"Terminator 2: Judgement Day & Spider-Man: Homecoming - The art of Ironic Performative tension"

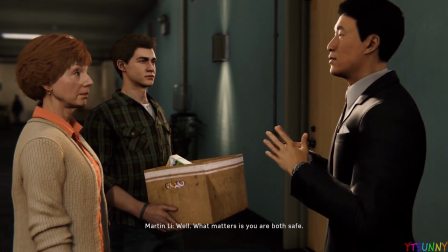[4:50]
So there is suspense to them fighting, but the only reason they don't fight is because Aunt May is with them, thus preventing both Peter and Martin from acting.
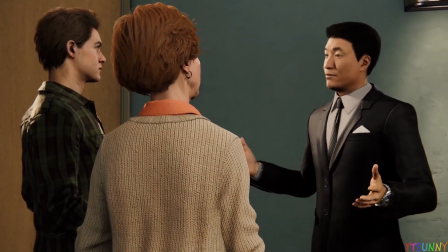[4:59]
So in this case, Aunt May is the one who's playing as the dampener,
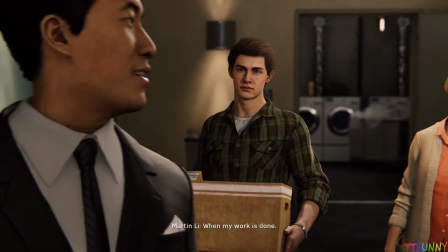[5:04]
establishing the ironic situation that both Peter and Martin find themselves in.
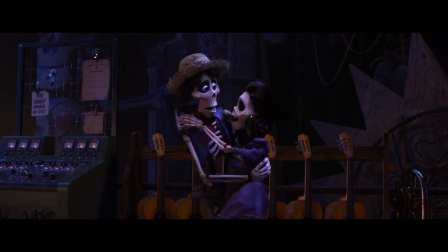[5:09]
All of these scenes play toward the idea of ironic performative tension in the simplest
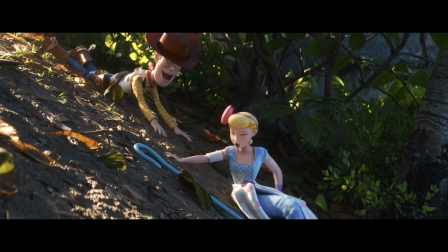[5:13]
form because the dampener inhibits them from acting towards their given situation,
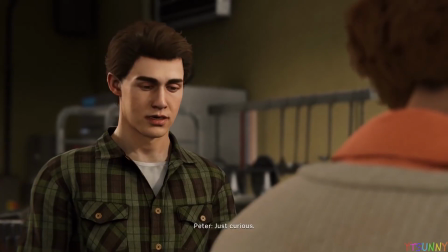[5:18]
and thus they have to play by the rules of the contradictory tone of the scene. And now, with that said, let's get back to the Terminator.
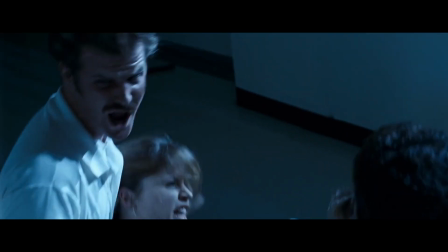[5:27]
So what is happening and what is being implied? Well, we should first establish the context of this scene.
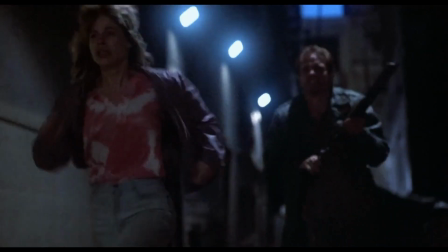[5:33]
So in the previous film, Sarah Connor was being hunted by the T-800, and that entire film feeds off the idea of Sarah fearing this Terminator and
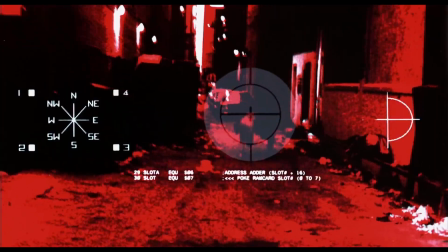[5:42]
avoiding it as much as possible. which leads to a very compelling cat and mouse game.
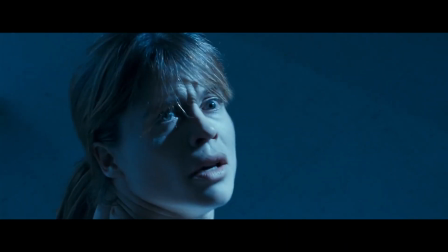[5:47]
This is where the main form of tension lies, her fear of the Terminator.
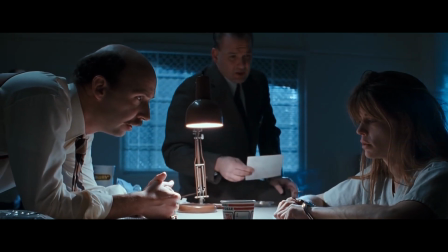[5:51]
But then when we get to later in the second film, when she finds out that the Terminator has returned,
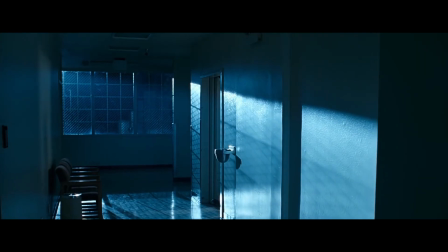[5:56]
she tries to escape the asylum, but on her way out, she encounters the Terminator that she so fears.
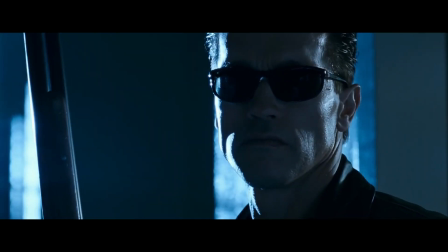[6:02]
So off the back, there is tension generated by her reaction and fear of the Terminator.
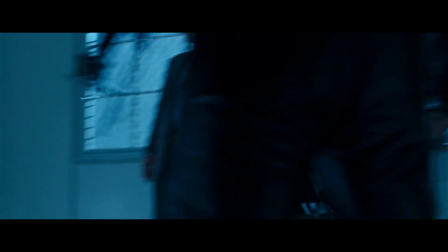[6:07]
But what's actually happening in this scene is that the Terminator isn't there to kill her, but to rescue her.
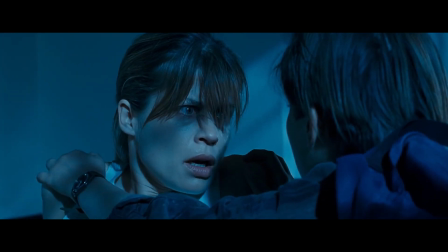[6:13]
So with that added perspective, there's no reason for Sarah to fear, but yet she does.
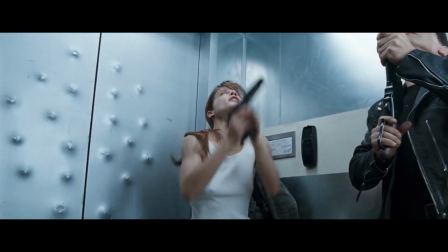[6:18]
So Sarah is acting fearful towards something she doesn't have to, which is where the irony lies.
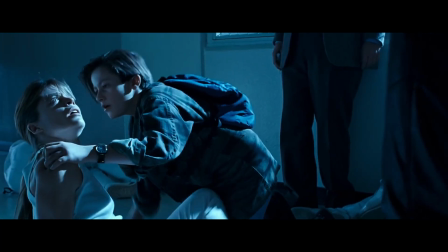[6:24]
But what's interesting about this scene is the role of the dampener being John.
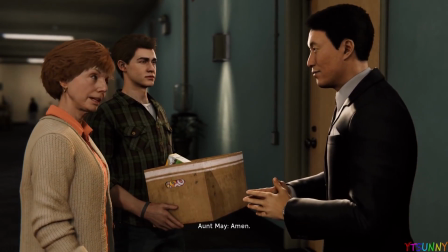[6:28]
I previously said that the role of the dampener is to tame the actions of the opposing parties undergoing tension.
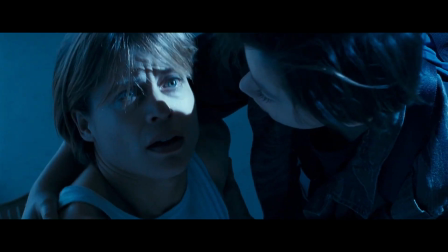[6:34]
But in this case, John isn't there to keep Sarah and the Terminator from fighting, but to calm her down.
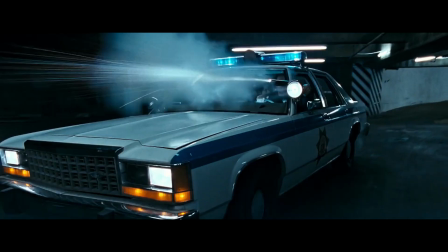[6:39]
This scenario is much more interesting because it creates a twist on the traditional form
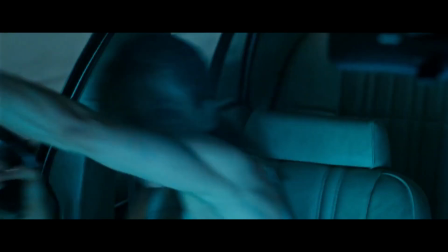[6:44]
of this term and ultimately adds a lot more suspense even without there having to be any.
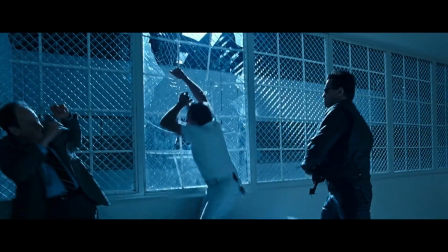[6:49]
So I hope with that said, I have deeply explained the nature of this scene and what makes it so special.
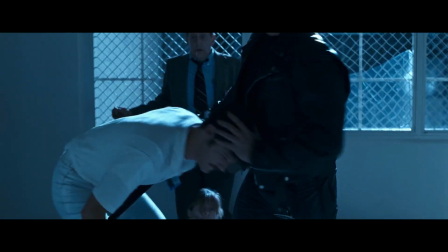[6:54]
But there is another scene that I like to have a closer look at and see how it operates in a simpler way.
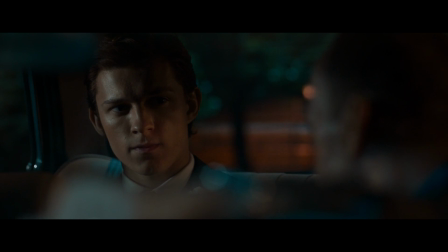[7:00]
The car scene from Spider-Man Homecoming.
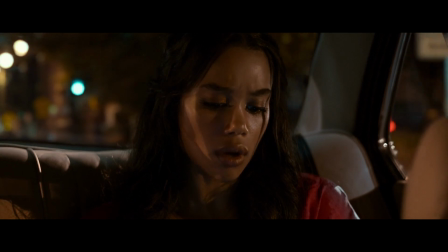[7:03]
This scene is similar to one in the PS4 game, however what's unique about this one is that it has a developing situation to the opposing parties.
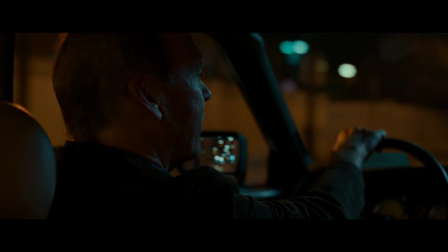[7:11]
In this scene, Peter Parker is in the same car as his enemy and he knows that Adrian is the Vulture.
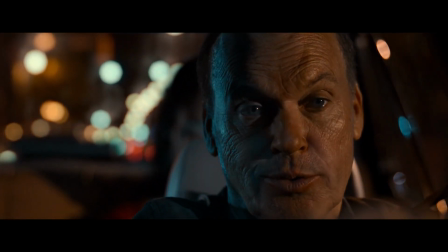[7:18]
However, when the scene starts, the Vulture doesn't know that Peter is Spider-Man.
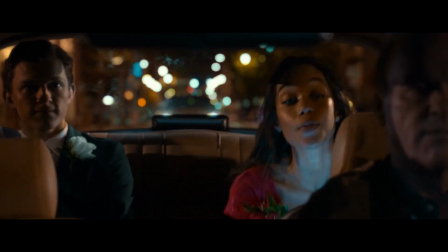[7:22]
So the tension of this scene lies in the contrast between the knowledge that Peter and the Vulture have of each other.
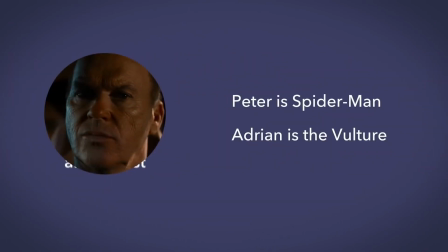[7:28]
There's a great video by Lessons from the Screenplay that takes a look at how Vulture figures out Peter's identity and then leveling the field of context.
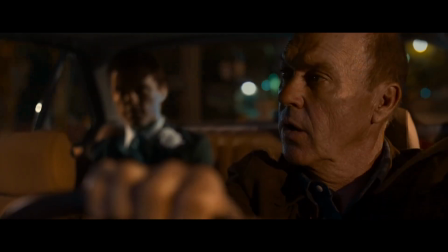[7:36]
So both Peter and Adrian are at opposition with each other in an incredibly confined space.
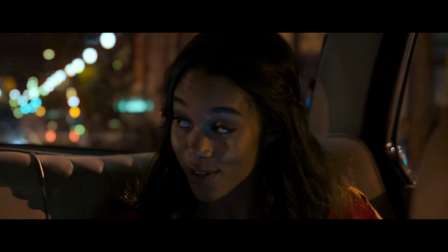[7:42]
And the dampener in this scene is Liz, the girl Peter's into and the daughter of his enemy.
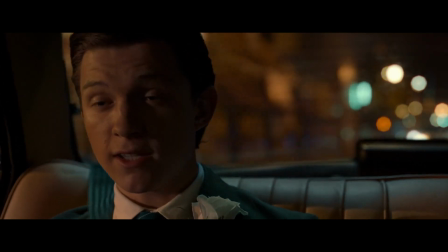[7:48]
So neither Peter and Adrian can act upon each other because they don't want to involve Liz in their conflict.
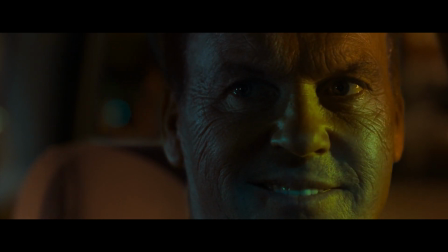[7:53]
And it's at the climax of this scene that Adrian finally figures out Peter's identity and then resolves the tension as soon as Liz leaves the car.
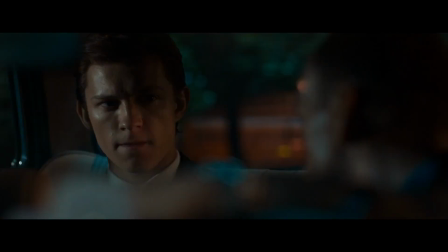[8:02]
The scenario is more simplistic than Terminator 2, but it is interesting in how it adds a changing arc to one of its opposing parties, and then resolving the tension once the dampener is absent. So to summarize,
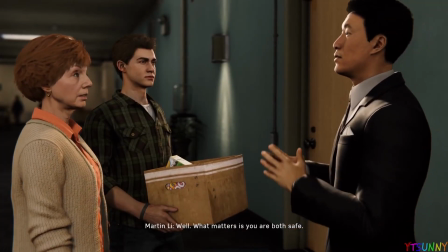[8:14]
I think what makes this form of tension so unique is because the audience is constantly on edge due to their anticipation of action,
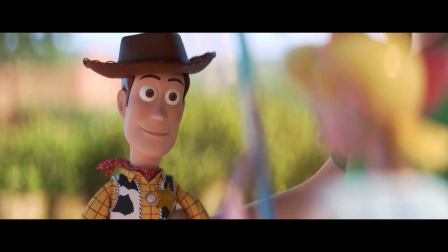[8:22]
but is constantly kept at bay, and thus prolonging the buildup of suspense and thus resulting in ironic performative tension.
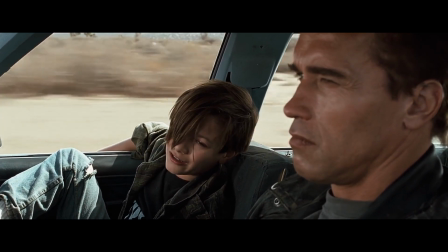[8:33]
Thanks for watching. In my next video, I will be taking a look at the classic cartoon TV show Tom and Jerry to see how one
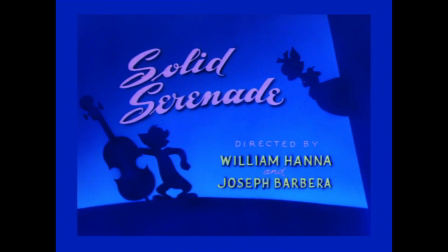[8:40]
of the best episodes of the show mastered 3 forms of comedy and the brilliant implications behind each form.
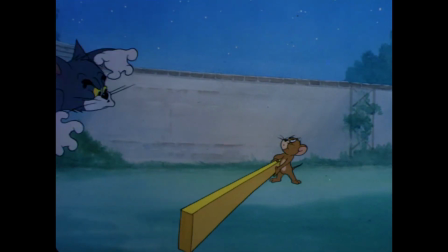[8:46]
Thanks for watching.